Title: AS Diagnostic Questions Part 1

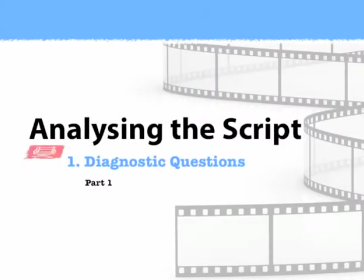So, you have written your script and you now need to consider how best to communicate your ideas to an audience.
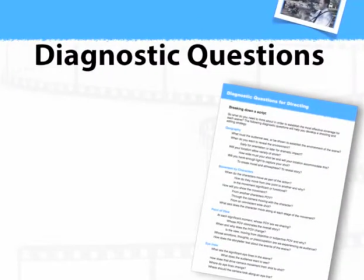Where do you start the planning? In this video, we will look at 4 of the 8 areas you might like to consider when planning your shoot. These areas include geography, the movement of characters in a scene,
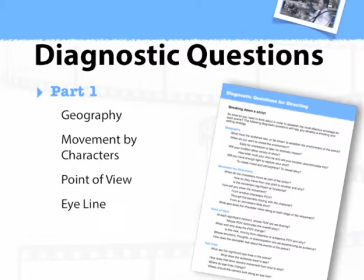the point of view from which we observe the action, and the character's eyeline as a driver for focus and tension.
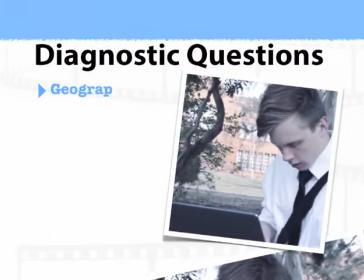The first question for a director is about geography and deals with the location
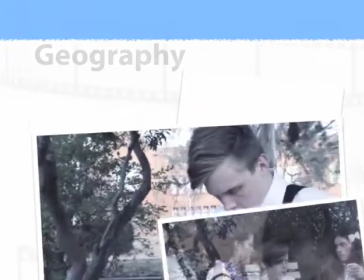of your story and the impact of environment on the action and character psychology.
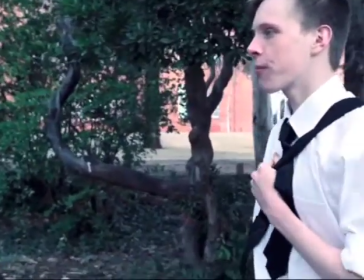What must the audience see or be shown to establish the environment of the scene?
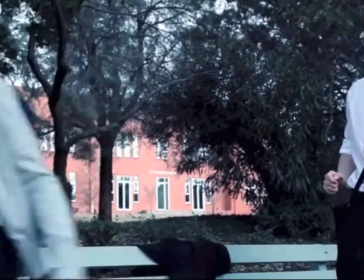The school in this sequence is not a driving part of the narrative.
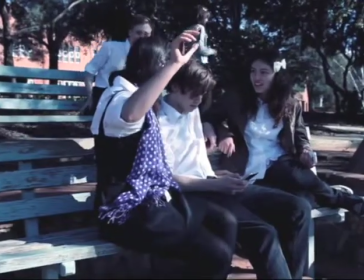However, the storyteller needs just enough for the audience to understand this boy in his context.
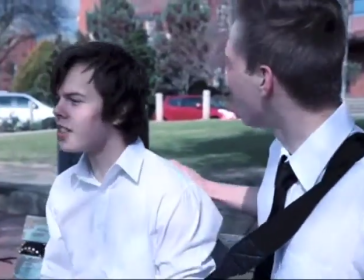The audience orientation is done using a kind of stereotyped shorthand, and we are quickly able to see John doesn't fit in at school.
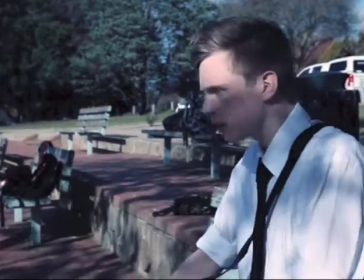The geography offers a variety of opportunities to view the world differently, but despite the size of the location,
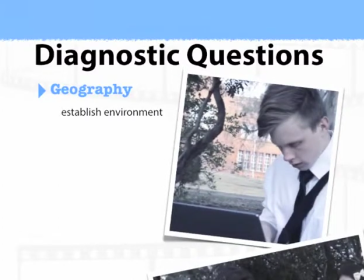the director has selected to keep the shots tight to mimic the closed world of the student. Geography also refers to the kind of light you need to capture your shot and how this will affect the mood of a scene.
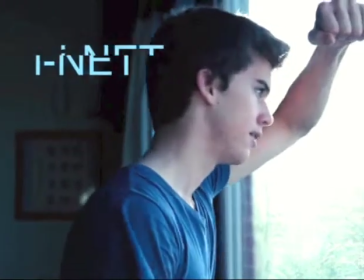This scene uses cool, flat lighting to support the mood of the story at this point.
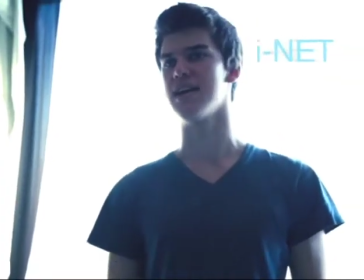The boy's world is not a happy one. The lighting and the mood supports the narrative and reinforces the perspective of the boy.
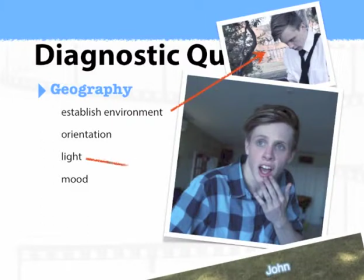How will your location accommodate the geography of your story?
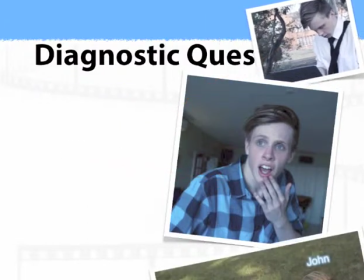The second question is on movement by characters through the location.
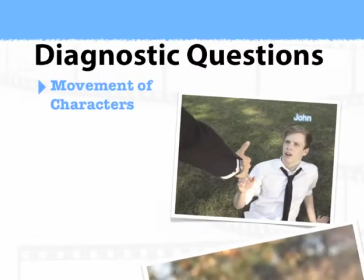This really allows you to think about what has to happen and what must we see or not see of the action to understand the story.
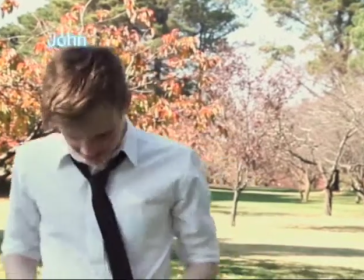When and where do the characters move as part of the action?
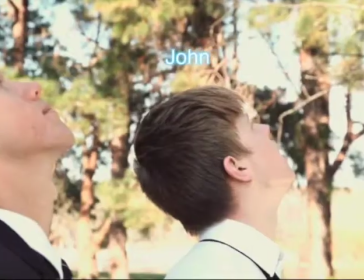We saw in the last sequence that all students in John's world walk away from him.
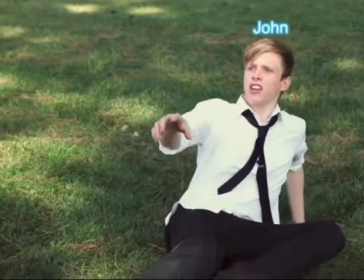How each character leaves is important to establishing their relationship with John.
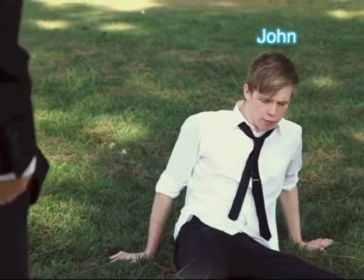In the next sequence, the movement is different. Instead of moving away, the character of Inet reaches out to him.
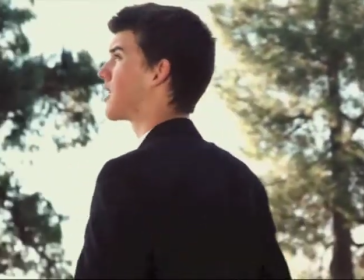The main movement in this sequence is the like symbol handshake.
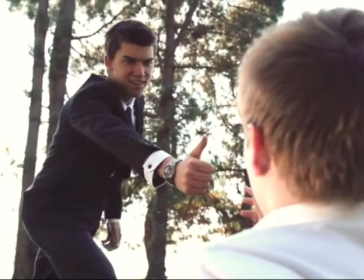It is the turning point of this scene. The movement has been constructed to mirror Michelangelo's creation of man painting.
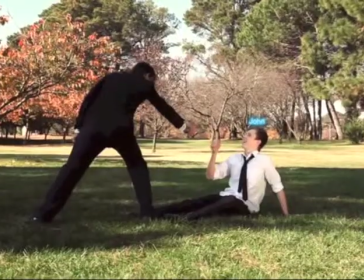The boy's perception is that he has created his own world,
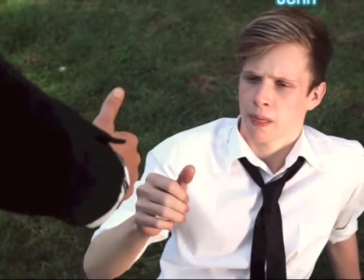but the reference to the creation painting allows the audience to see the movement differently.
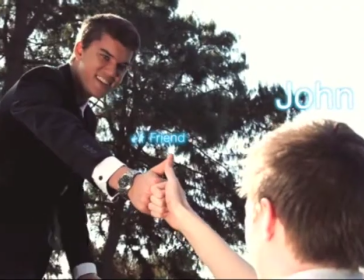John is not in the creator's position, but is instead in the position of Adam.
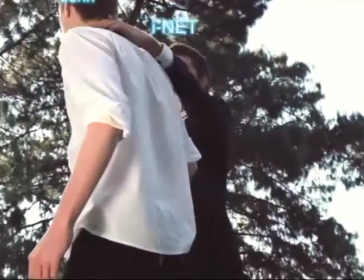The audience is being set up through this famous reference to expect a fall from grace or a loss of innocence.
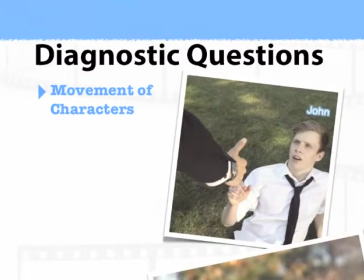This sequence starts with John falling. This movement links directly to the story premise, and who creates whom is significant to the story's meaning.
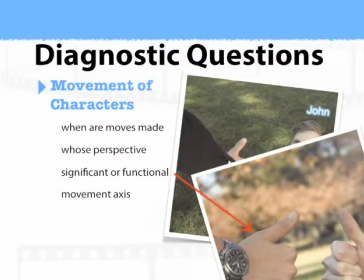How will you show movement, and from whose point of view will we see that movement?
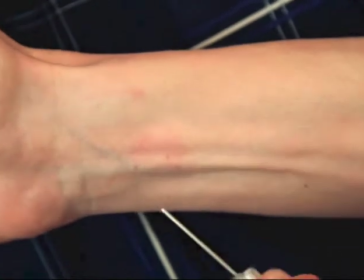Now let's consider the question of point of view, because this connects to where we place the camera and how we position the audience.
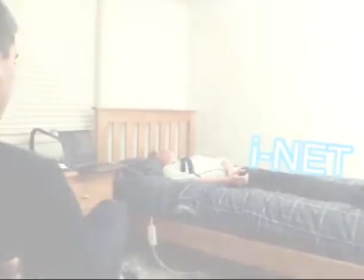Let's look again at the boy's encounter with the character Inet. We are aware of John's diminished power by our view from his position.
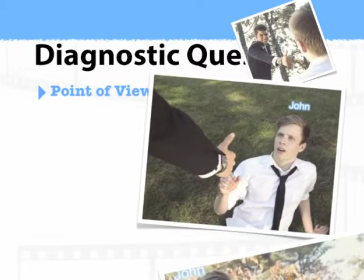He looks up at the character Inet. We then see the John from Inet's position as he looks down on him.
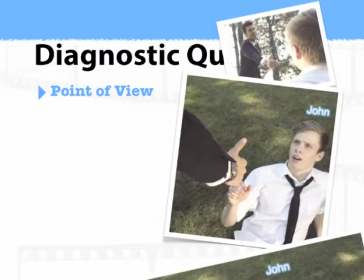However, at the end, John is lifted up as the final part of the sequence.
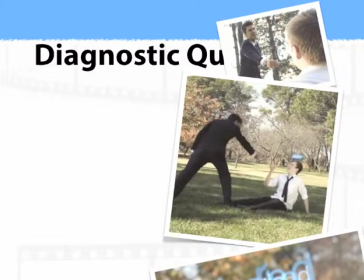The wide shot and the cutaway from the omniscient point of view allow the audience to connect to the symbol of the creation,
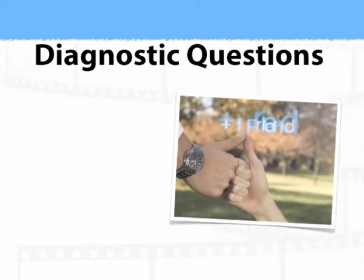and the low camera angle as they leave builds a false hope in a new relationship.
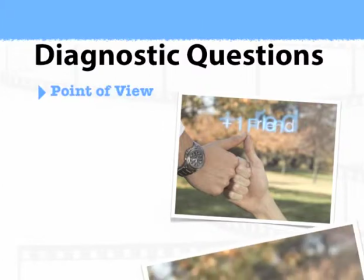At each significant moment, we have to consider whose point of view are we sharing,
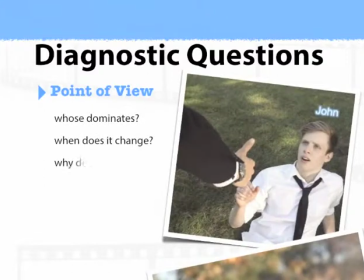whose point of view should dominate the overall story, and when and why should point of view change. Whose emotions, thoughts, or preoccupations are we as an audience experiencing?